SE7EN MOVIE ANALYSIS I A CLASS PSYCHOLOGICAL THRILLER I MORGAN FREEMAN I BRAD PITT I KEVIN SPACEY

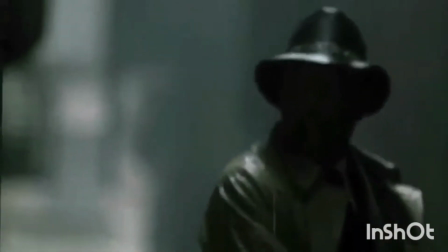241s
In what may seem a repetition of the odd couple with the story of the protagonist,
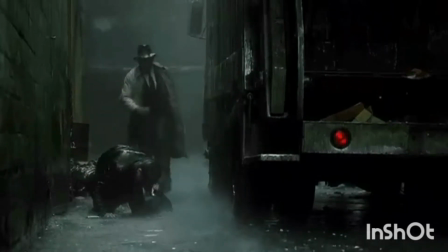248s
Seven rises above most with its dark production design to show the hellish environment in which the story takes place.
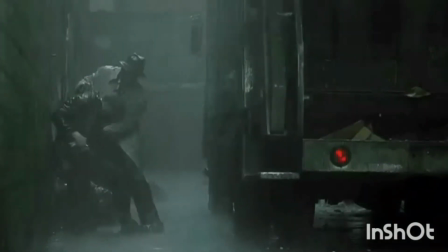255s
An unnamed rain-soaked city that is literal hell on earth.
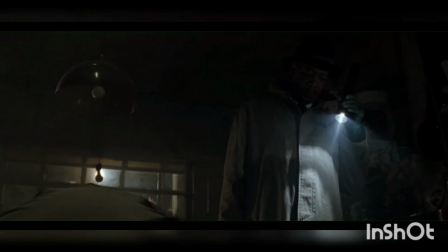260s
The cinematography from skilled Iranian cinematographer Darius Fonji gives a throwback
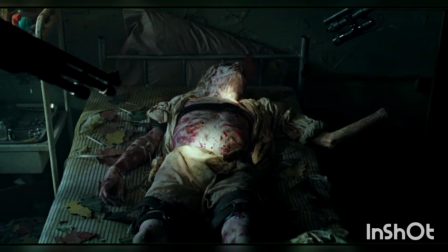266s
to the Neuer films in the 1940s with the high-contrast light and darks in the picture,
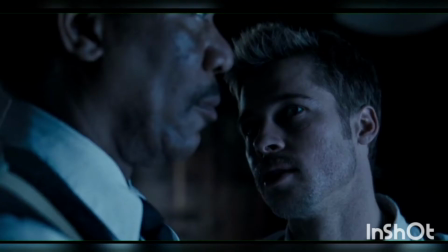272s
the shadows representing the blurred morality of the detectives, the Oscar-nominated editing from Australian editor Richard Francis Bruce,
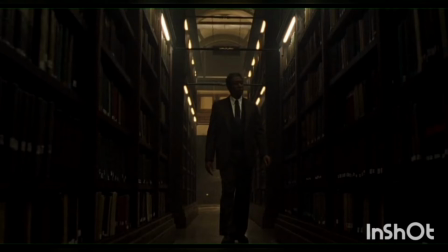281s
a back-to-back nomination following his work on The Shawshank Redemption the previous year,
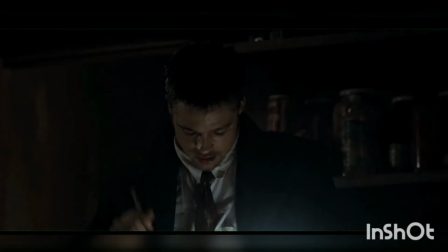287s
paces the procedural film along in an engaging way and adds tension and perspective with the choice of shots and cuts.
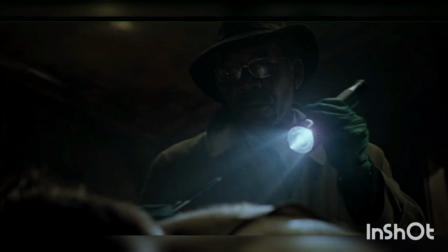296s
And composer Howard Shore creates a moody, dark score to underline the horrors and mysteries that confront us during the story.
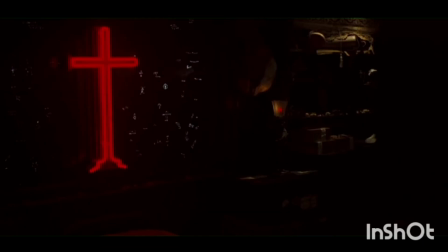305s
This movie is dark and gritty, but despite the greasomeness of the crimes, this is no slasher movie.
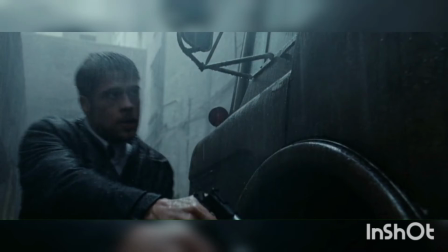312s
In the same way that Manhunter relied on the psychological approach for its impact, so too does Seven.
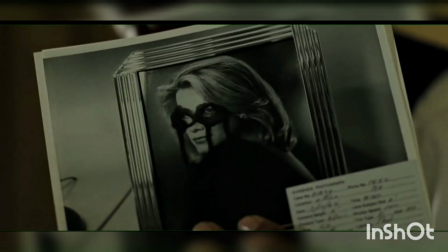320s
The victims are never killed on screen. Instead, we catch glimpses of the corpses at the crime scene or in the morgue,
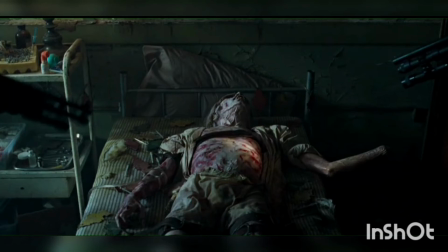328s
or in the snatches of black and white police photographs that are flashed before us.
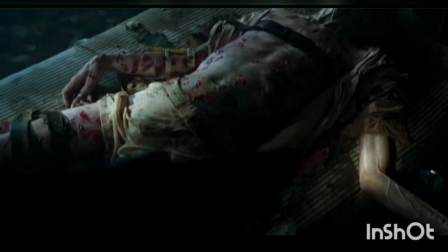334s
Perhaps, more disturbingly, you are mostly left to visualize in your mind the full extent of the killer's
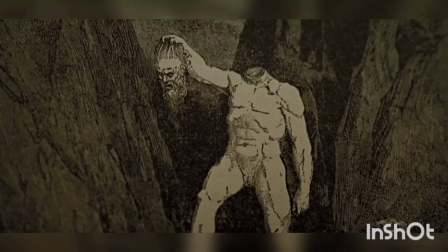341s
atrocities when they are discussed by Brad Pitt and Morgan Freeman.
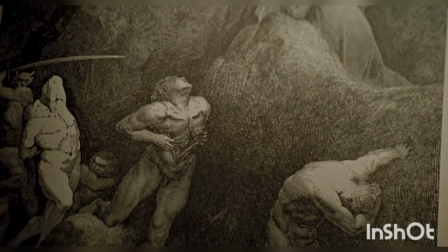346s
As the cops move closer to the culprit whose identity is revealed late
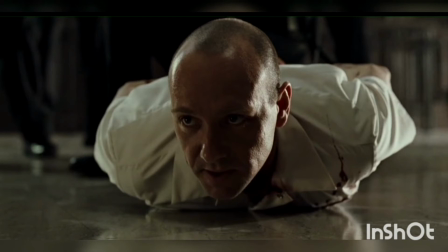351s
and by then it doesn't really matter anyway since it's fundamentally irrelevant.
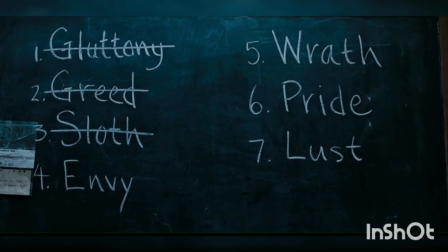356s
The movie shifts from thriller territory into the realm of horror and it's
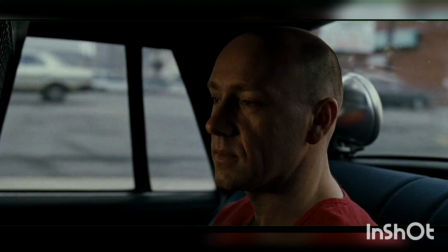361s
here that Fincher and screenwriter Andrew pull off their greatest cow,
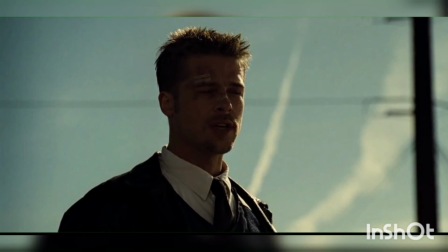367s
a piece of cinematic genius, the most downbeat ending unimaginable ever.
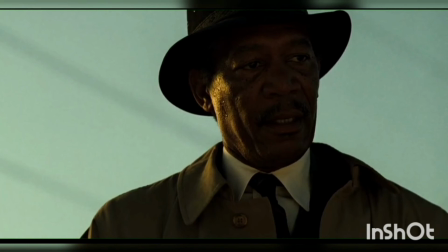372s
You come away reeling emotionally and mentally, shaken and most definitely stirred,
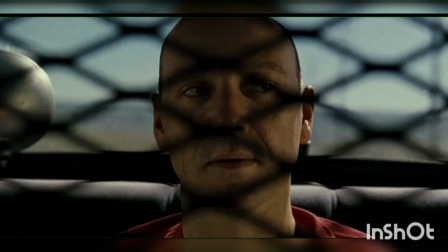379s
muttering to yourself that they couldn't possibly have done that. But they did. Oh boy, they did it.
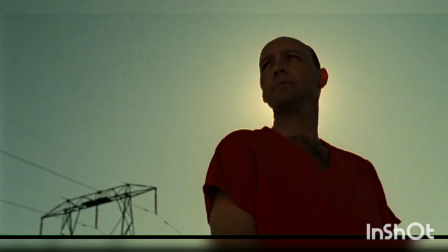386s
For the ending alone, this is simply unmissable. That's the end of the video guys.
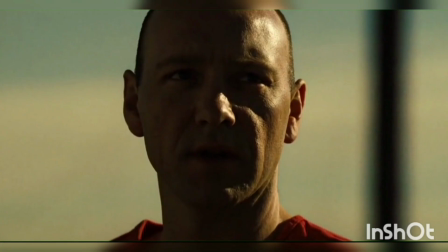392s
Please do subscribe to the channel and press the bell icon for further notifications.
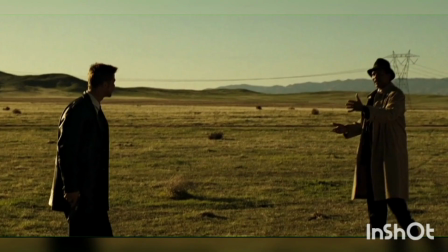396s
God bless you all and you people are requested to suggest me
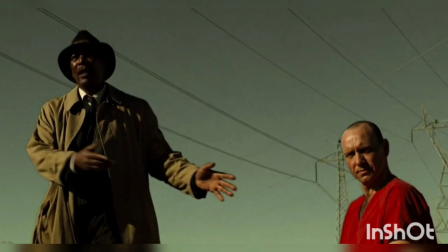402s
the videos or the movies that you would like to be discussed on this channel.
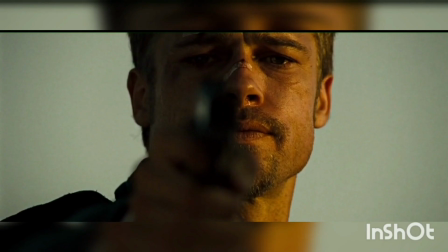408s
Thank you.